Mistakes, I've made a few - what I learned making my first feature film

So every movie ever made contains errors. Um, and by that I mean like, there's a crew member in the background, a car driving by in the distance, in a period piece movie, or continuity errors, that kind of stuff. I'm going to talk about some of the errors in the movie I made, Once Upon a Time in the Apocalypse. I'm going to go through it, talk about some of those errors, and what I tried to do to fix those errors as best I could.
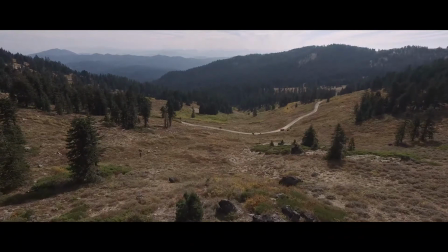31s
Okay, this first one's pretty simple. That's my minivan right down there.
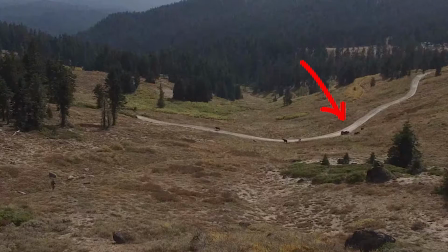35s
We hadn't intended to use this shot from this angle, but there's cows down there.
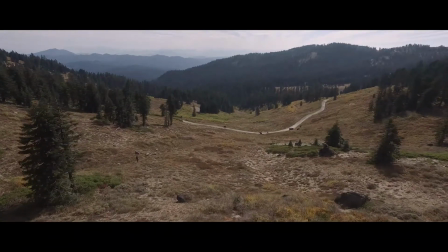41s
It's hard to tell what it is, so I thought, we can get away with it.
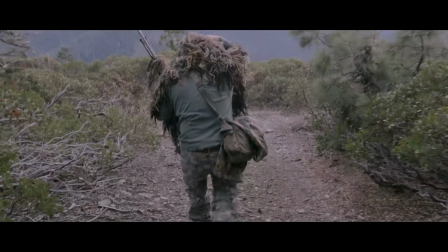43s
Now this next one, that little ghillie suit cover I'm adjusting right there.
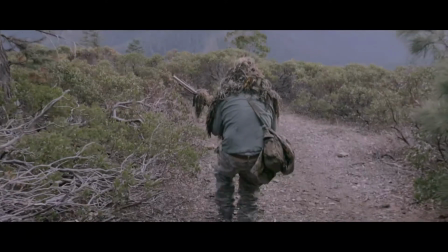51s
I had made one for myself and one for Stephanie, who plays my daughter in the film.
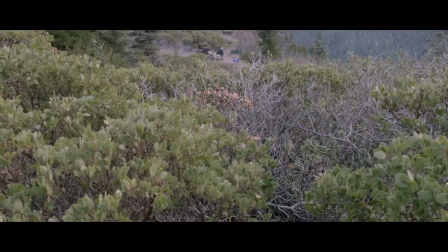56s
I accidentally grabbed hers in this shot, and I was wondering as I was doing this, why is this so short?
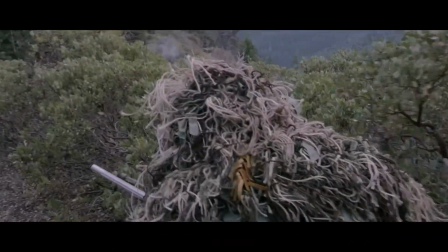60s
Why does this not cover me? But I didn't realize until later what I had done.
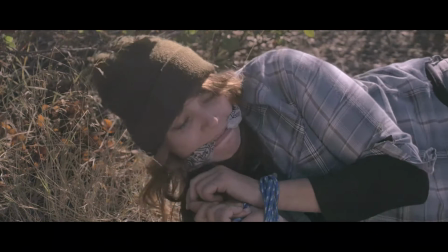65s
So just sort of had to go with it. I cut out as much as I could, just kept what was necessary for the shot.
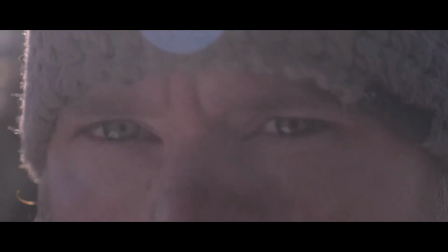72s
In this next shot, end of the day, we're about to leave, and I realize I forgot to get this shot.
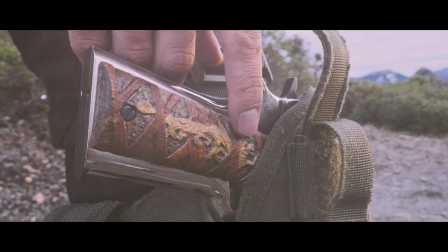80s
So we were all packed up, but I grabbed the camera, went back, got this quick insert. It was important to me that we saw this. The difficulty was matching the lighting because the lighting had changed quite a bit.
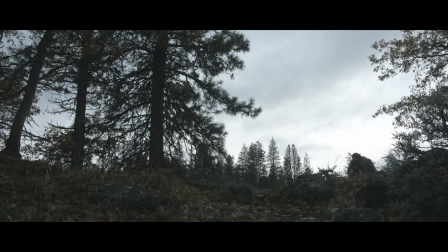95s
All right, and this one, again, this comes down to color grade.
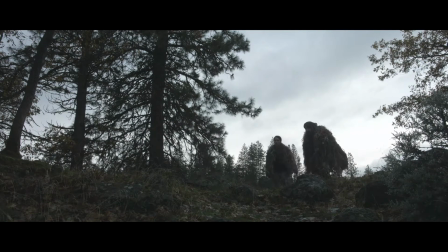100s
So as we're coming up this hill, this was the best angle for this. I really like this.
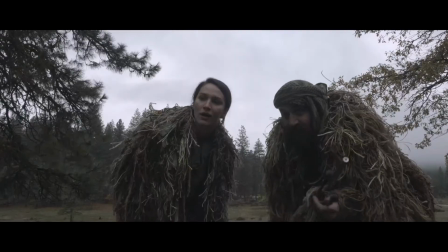104s
We're looking out into the field, but the field we're looking out to here
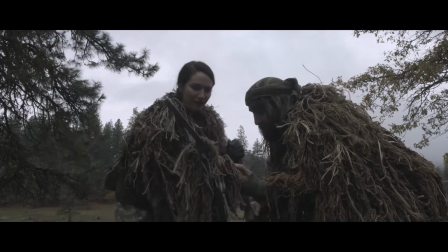111s
had a house out there, which is not what we wanted to see.
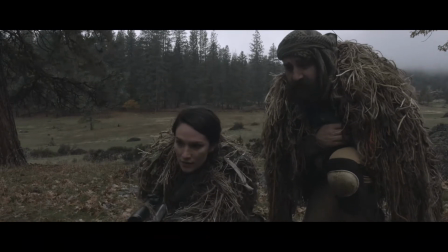114s
So when we're actually reverse there, we're actually looking back the other direction where we just came from.
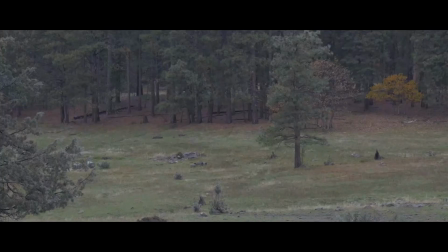122s
Now, I think through the magic of editing, it's not that obvious, except for this tree. This really bright orange tree could give it away. So let me take you back.
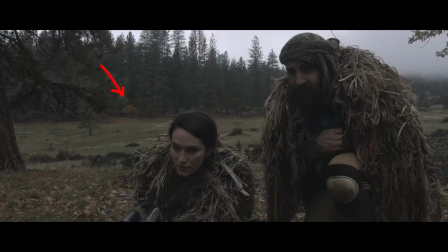135s
That is the tree there, and it can really give away that we're looking back in the same direction. So in this shot, we desaturate the colors, try to make that tree as inconspicuous as possible, and then in the other shot,
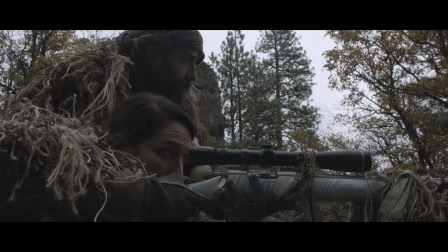151s
boost the colors a little bit to try to make a little more of a distinction between the two and hope people don't notice.
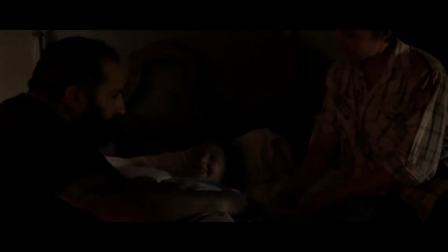158s
And then on another day, we're shooting this flashback scene. We're actually out at my parents' house when we're shooting this, and trying to get all the shots, but for some reason, I forgot a couple of the shots.
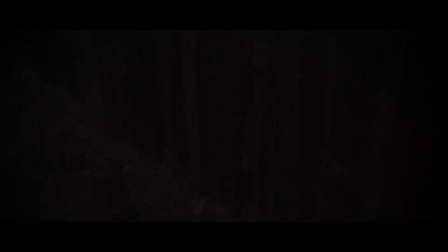177s
I forgot to get these shots of the bad guy in this scene as he's coming back from the barn and he's sneaking in there. I could have gone back up to my parents' house, but I found a different spot, a different barn, different house.
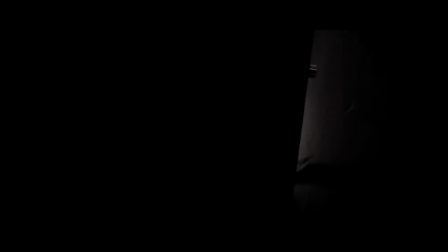194s
It's dark enough. I don't think it's very obvious that it's a different house.
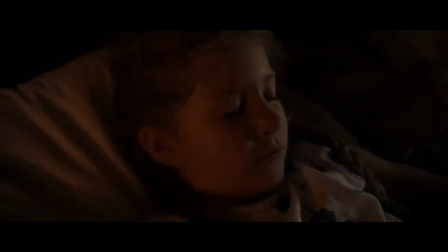198s
We haven't seen enough of the previous house on the outside to be able to tell that big of a difference of the two houses. And then these close-up shots, which is actually me doing these. So then we didn't need to have that actor back just to do those shots.
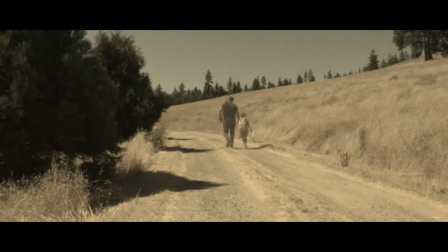214s
I did remember to do that shot. I don't know how I forgot to do the other ones when I was there.
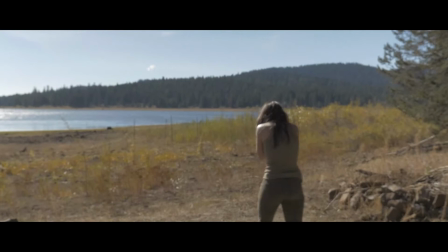219s
So this scene, this interaction between Stephanie and I is meant to be one long shot,
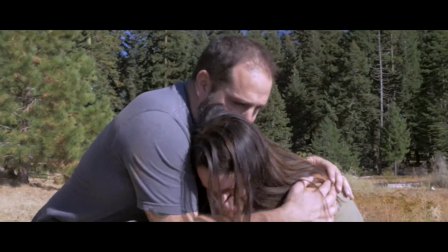228s
sort of like Martin Scorsese. We're trying to have some really impressive oneer shot here.
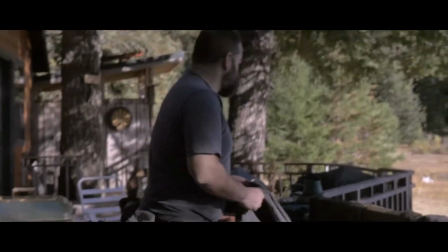237s
But it didn't come off exactly how we wanted, mainly because it goes in and out of focus a few times, and
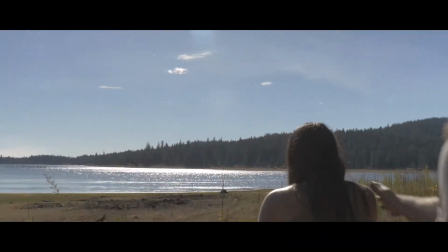246s
it just didn't quite work.
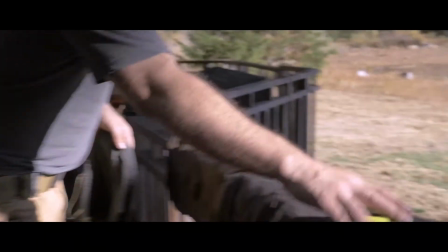248s
Now, I still edited it. I left it as one shot.
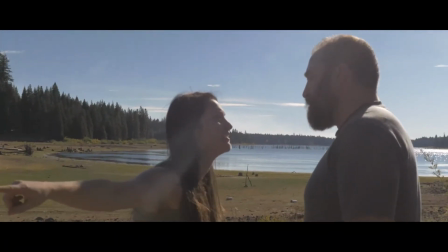254s
I couldn't, I thought, okay, it's good enough. It'll work. I wasn't 100% happy with it, but I thought it'll work.
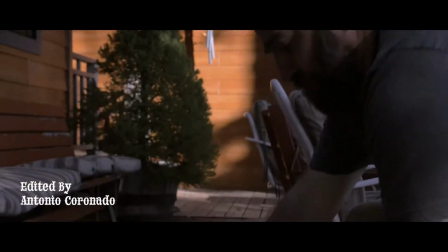263s
But now the guy who helped me edit this movie, he's the one who edited this, broke it up,
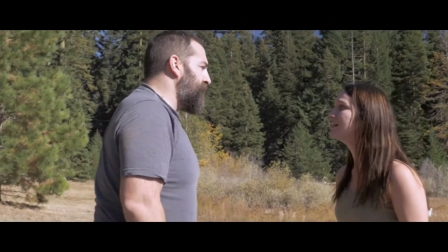269s
intercut the what's actually happening in like the future of this current scene, and sort of showing you
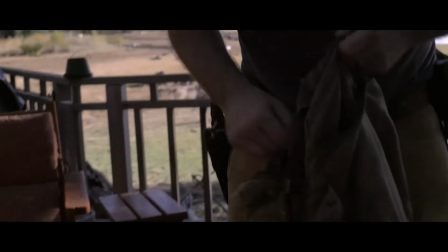278s
those two different times at once, and I think it worked out really well.
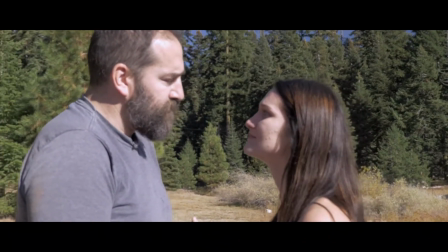284s
Very happy with it. He did a great job. Okay, so in this shot,
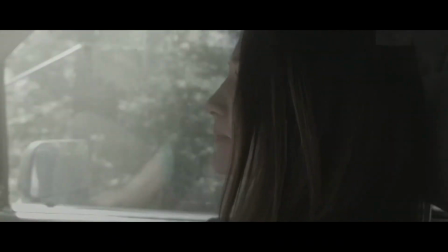292s
what I want to show you is, especially anytime you see that light flare in the window,
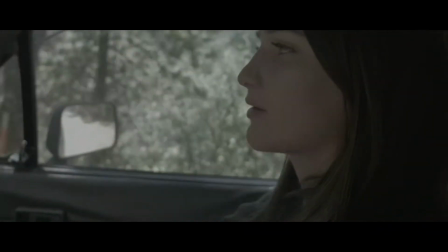298s
you can see a reflection.
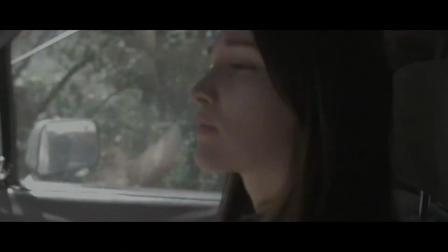303s
Now, Bobby in this scene, he didn't put his full costume on.
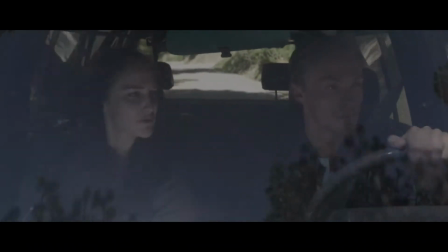310s
He's wearing shorts, and they're actually a bright blue color.
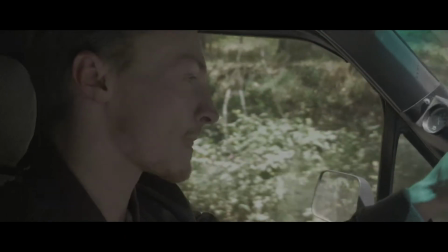315s
And so we didn't notice this while we were doing this, but every now and again you can see the reflection, his reflection in the window.
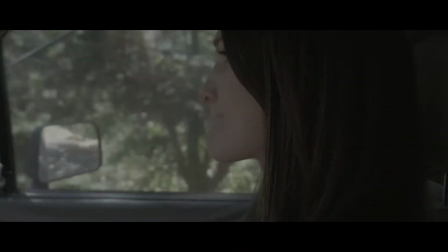324s
And if it's just his arm and a jacket, that's perfectly fine. But every once in a while you see his knee and you see those shorts.
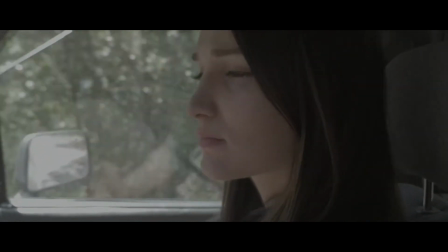332s
So this actually required some special effects
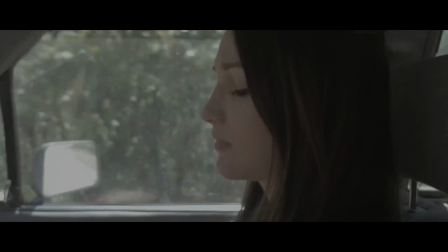339s
to hide that reflection as much as possible, especially when it's really obvious.
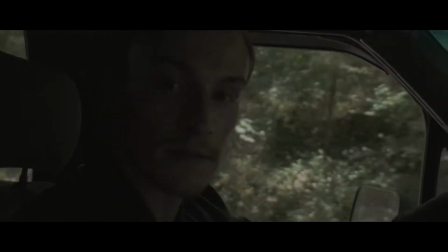345s
And so when it becomes really obvious, that's when we throw in a
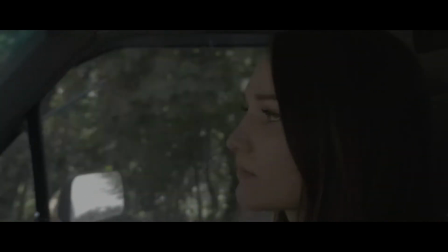351s
light flare to cover up that reflection.
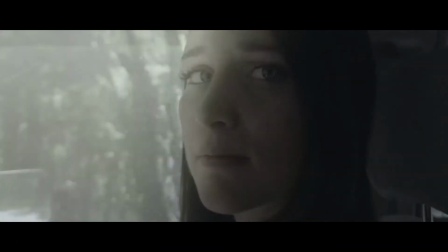357s
There's the most obvious time that we had to cover it up.
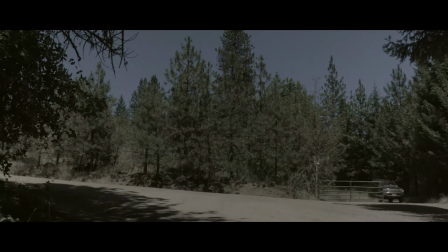361s
This was shot at a very different time of year from this next shot.
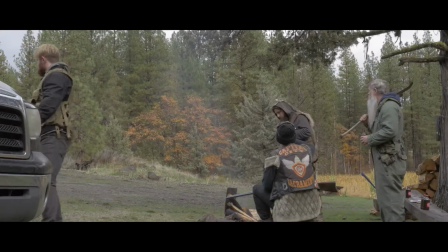369s
Again, we had fall colors, and now we don't have fall colors.
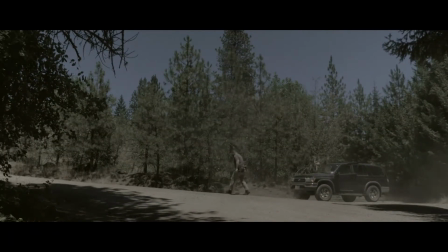374s
So I've muted the colors in this scene to try to make it a little less obvious how different the color is. Also, we're driving through fir trees, evergreen trees that aren't going to change anyways, so it's not quite as obvious.
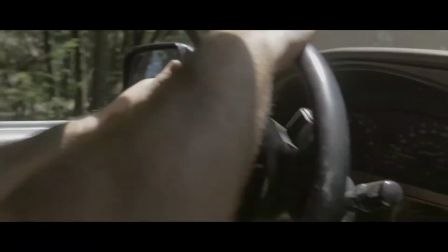390s
And again, hoping people don't notice the difference.
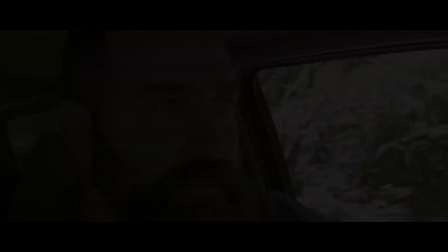395s
Part of the reason why some of these shots were filmed at such a different time is that after I'm editing the movie,
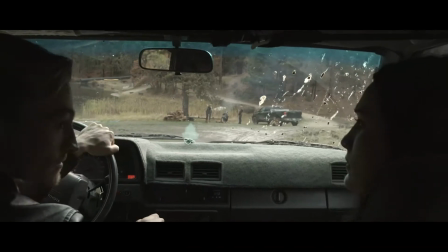403s
I realized I need some extra scenes to connect
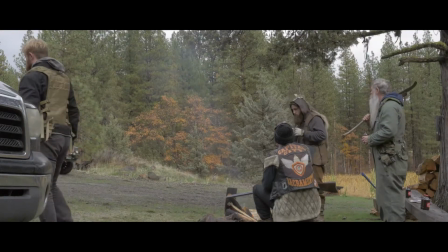408s
to have some transition to help the story and to just help the narrative transition from some of these one scene to the
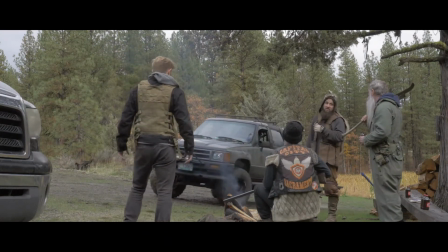415s
next. And so we had to do some extra scenes, and the weather had changed, the things had changed,
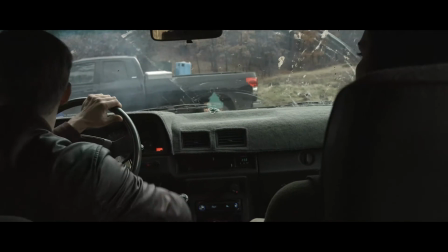424s
and well, we made the most of what we could with that.
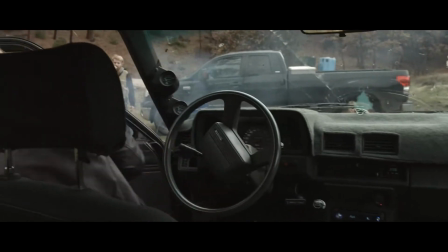430s
So in this scene, it was towards the end of the day.
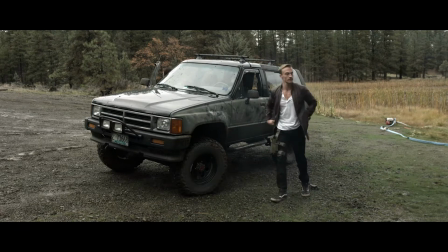434s
Some people had to go, and so we were doing as much as we could, as quickly as we possibly could.
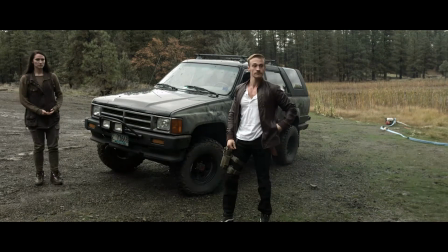441s
We were moving fast, and some of this is, I think, some of the best part in the film. But then I had to go back and add in some other things.
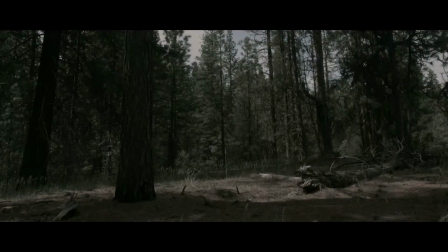451s
So some of these shots, I went back by myself, and I'm getting shots of my character moving through the woods,
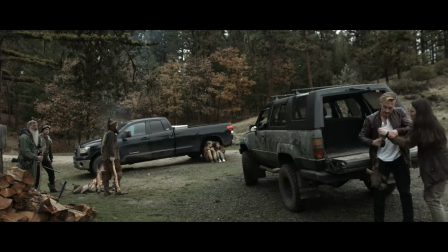460s
getting my character's perspective.
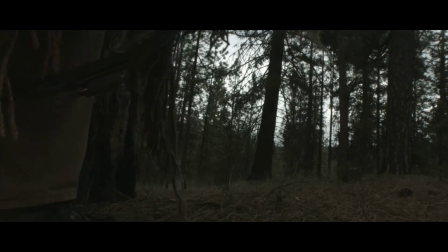463s
Like this shot, this is just me out in the woods by myself, getting this little extra shot to put in here.
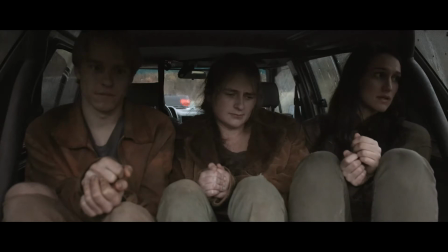472s
Now, actually on the day, it hadn't been raining when we started shooting this scene, and then it started raining.
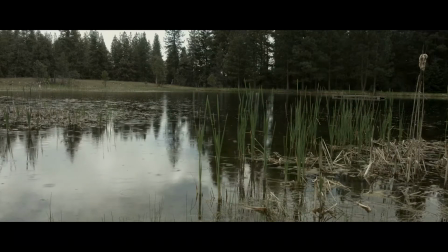481s
So we got to throw in a shot like this that starts to establish that it's starting to rain.